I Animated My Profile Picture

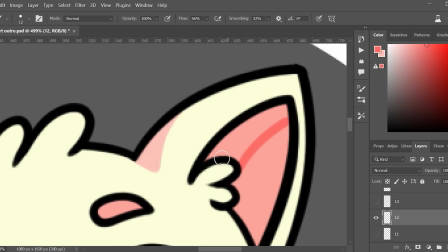[35:11]
Also, if you wonder what music do I listen to, well,
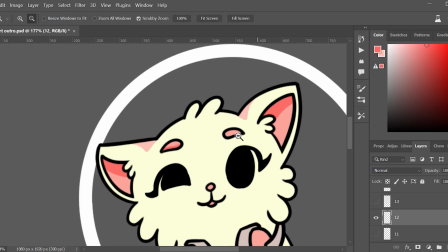[35:16]
my boyfriend is screaming next to me at his World of Tanks campaign.
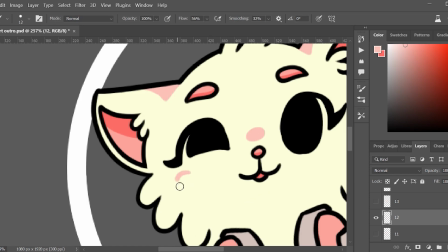[35:21]
I usually listen to OSTs like from Minecraft or Pokemon.
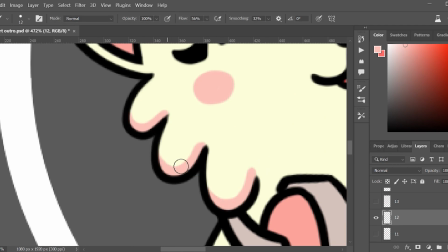[35:25]
I also sometimes listen to podcasts when it's some brainless job like coloring and you really don't have to focus too hard. And finally everything was shaded, and all there was left to do was to add some details like the shine
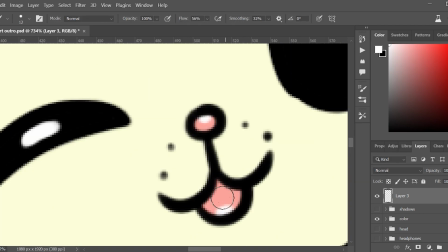[35:45]
to the eye and some highlights and also the dots for the whiskers.
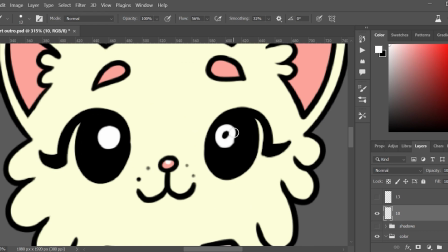[35:50]
The reason why the cat doesn't have actual whiskers and just the dots is because when I tried making it with whiskers,
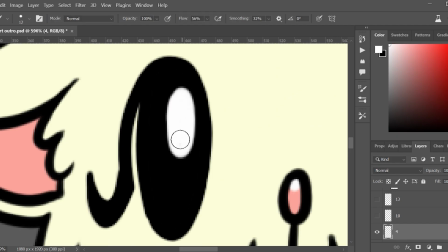[35:58]
I just felt like the face was a bit too cluttered. I wanted to keep the design really simplistic.
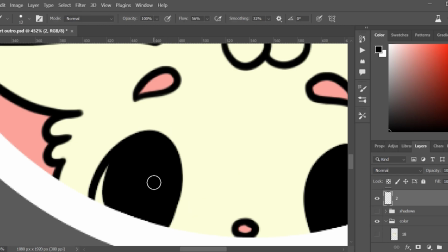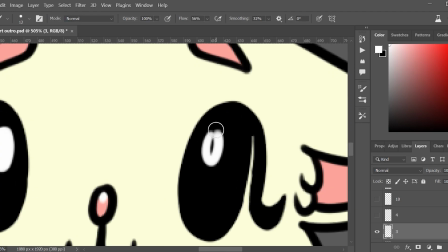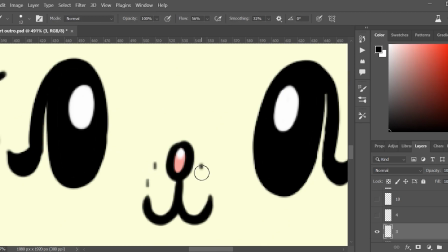[36:17]
You can see that while making the whiskers, I also make them slightly either outstretched or squished based on the frame.
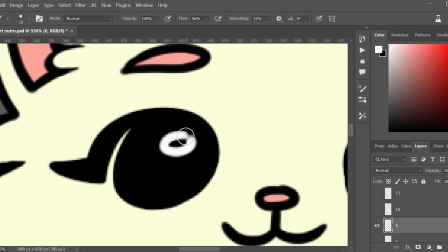[36:24]
And in the static frames, they're just dots.
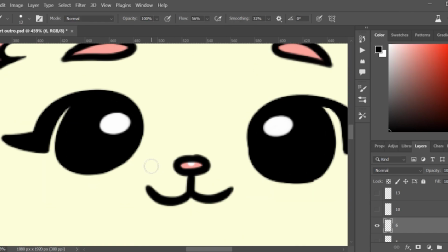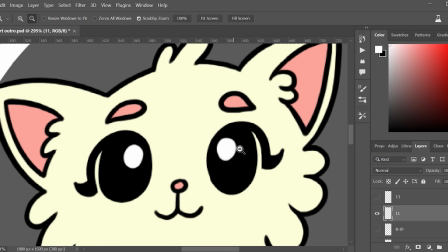[36:35]
The highlights to the eyes really tie the whole character together and make
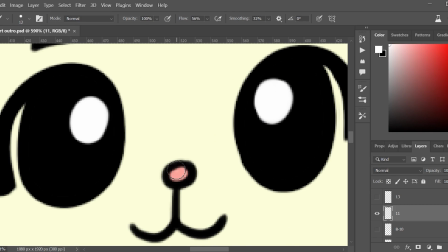[36:40]
it feel so much more alive than with the dead black eyes.
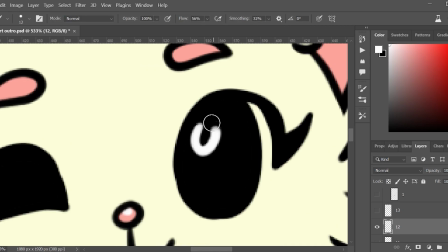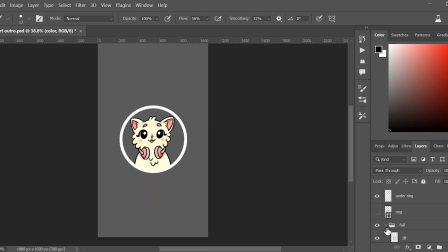Finally, I took the purple background and put it on the ring, and then I just exported everything and edited it.
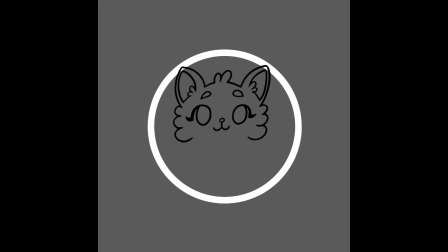[37:12]
And here we have the final process, from the simple sketch to the line art to the color to shadows and details,
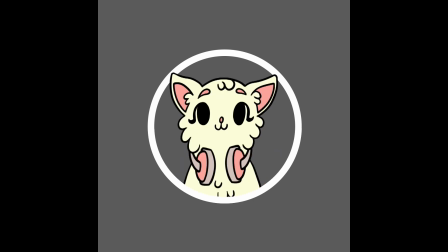[37:20]
and finally with the background finished for my YouTube shorts. I hope you enjoyed this video. In my opinion, it turned out great for only taking around 10 hours to complete the animation and the next 5 hours to edit this. So if you did, please make sure to leave a like and subscribe to see more videos like this in the future. And I'll see you in the next one. Bye!